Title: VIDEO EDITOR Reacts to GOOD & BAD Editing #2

Hey everyone, it's James Martin here. I am here to react to more self-made AMVs. But first, please make sure to subscribe because I got tons of videos every single month. If this video brings you any value, please make sure to like it as well, as it helps out so much. The links to the AMVs will be down in the description below. But right now, let's hop into this.
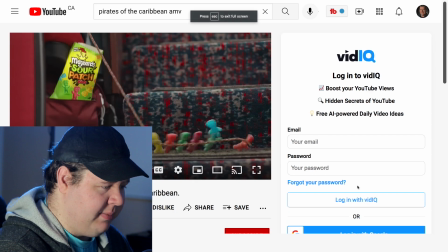20s
I'm excited. Pirates of the Caribbean is one of my favorite movies.
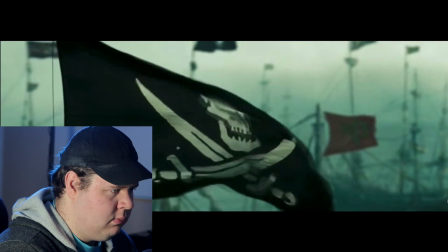I liked it as soon as the guitar came up that the flag was up.
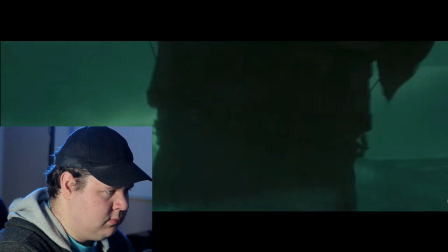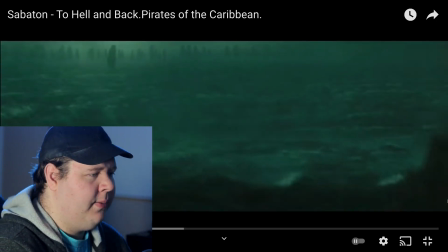42s
Okay, so the only problem with these shots is that the pacing is really slow, and you have a song that's a really fast pace, like da da da da da da da da da da.
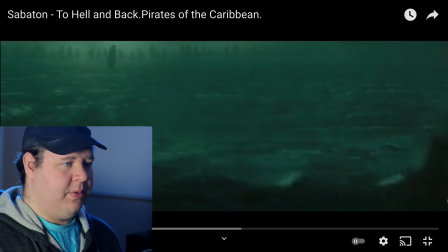54s
You obviously could just use something that's a lot more fast paced. This would be a perfect example where, again, some fast edits, and you can have your moments to just pause. I wouldn't really use these shots because it wants to move, it's just not moving fast enough.
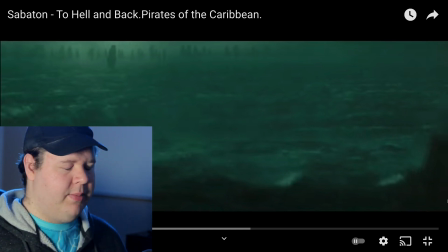68s
So you either have the characters standing and staring off into the oblivion for a couple moments, but then mix that in with some really fast energy and cuts.
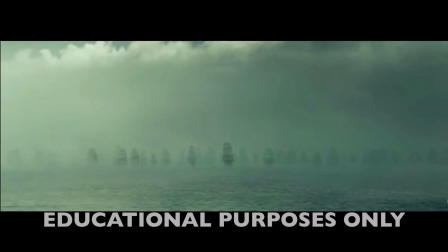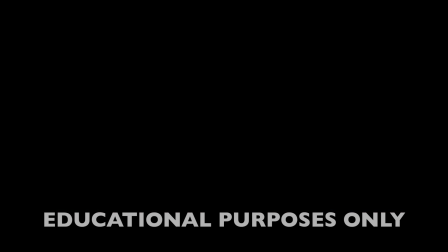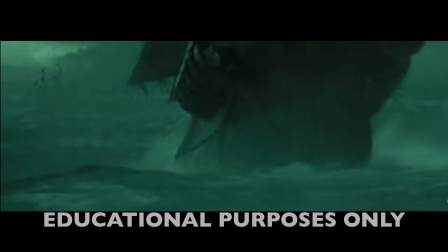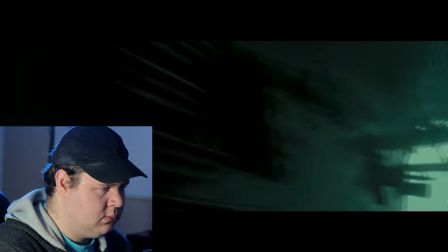So again, you want to make sure that you're editing to those cuts, right? Or you're cutting to those beats.
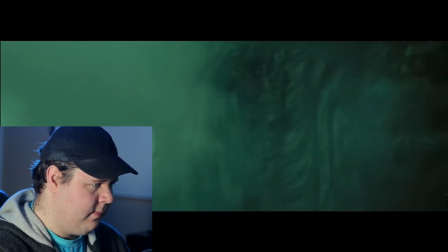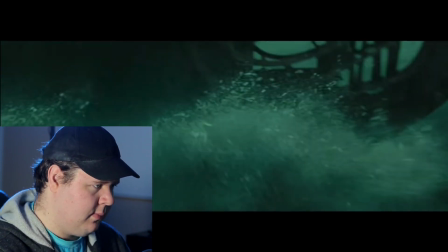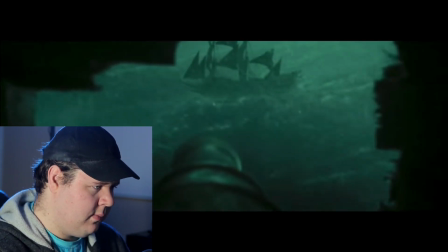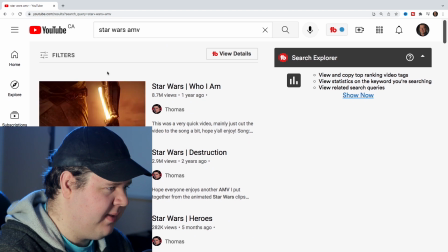130s
Let's try something else. Okay, sure, let's try the top. This looks like it's from the game, and this is from actually the top 3 are from Thomas. That's funny.
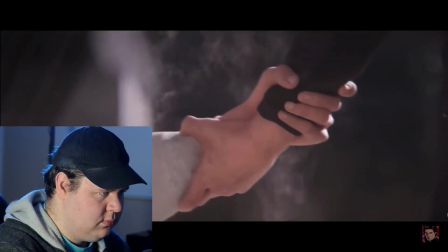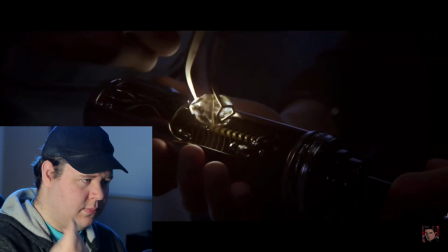You guys really gotta get into the habit of cutting to the beats. I cannot stress this enough.
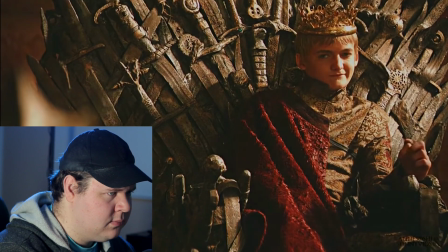159s Game of Thrones. This one's on top, then that one's on top, and on it spins, crushing those on the ground.
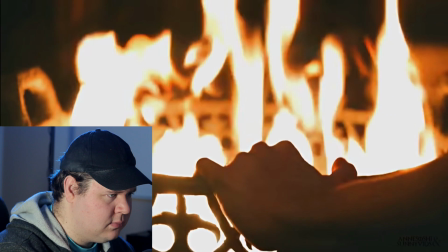167s When you play the Game of Thrones, you win, or you die. Ieri vosseci, ieri vadrivo.
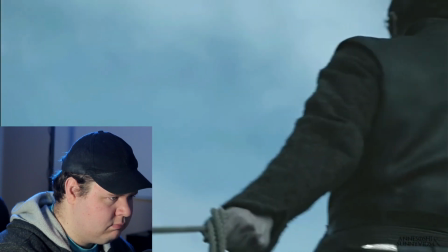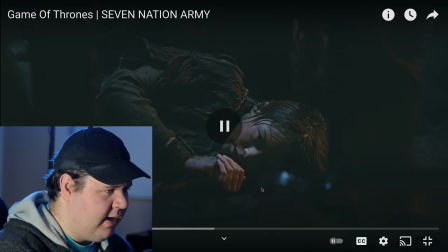180s
Well done. This is solid. I love how you had the speech going on in the very beginning.
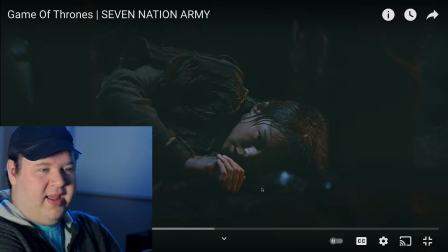186s
The whole talk about, you know, the Game of Thrones concept while you have this guitar. I would be a little bit careful with the sound.
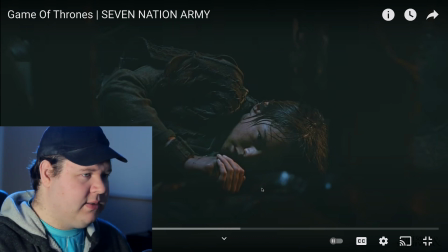192s
There were times where it sounded like that bass or guitar, whatever it was doing, the dun, dun, dun, dun, dun, was starting to get a little bit louder than the dialogue.
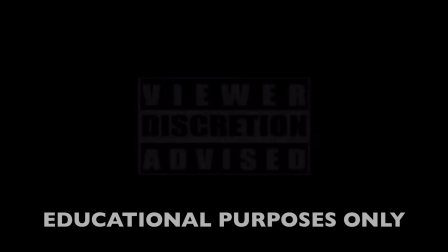200s
So you want to make sure that you're careful at balancing that out.
Lannister, Targaryen, Baratheon, Stark, Tyrell.
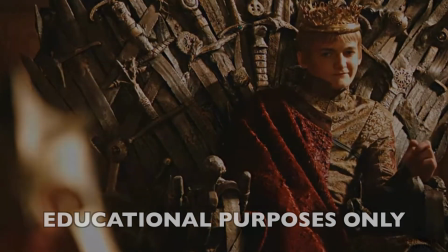207s They're all just spokes on a wheel. This one's on top, then that one's on top, and on it spins, crushing those on the ground.
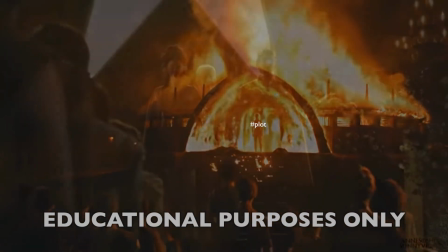214s It's a beautiful dream. Stopping the wheel. I'm not going to stop the wheel. I'm going to break the wheel.
These cuts are absolutely on point. Yep, cuts are on the beats. Even the sound effects are right on beats.
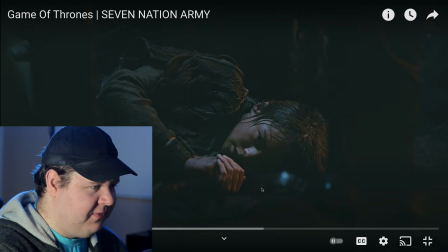227s
So, yep, very good so far. Yeah, so right now I can't hear what they're saying. I know what the line is, but I can barely make out what they're saying. Superhero by Monster AMVs.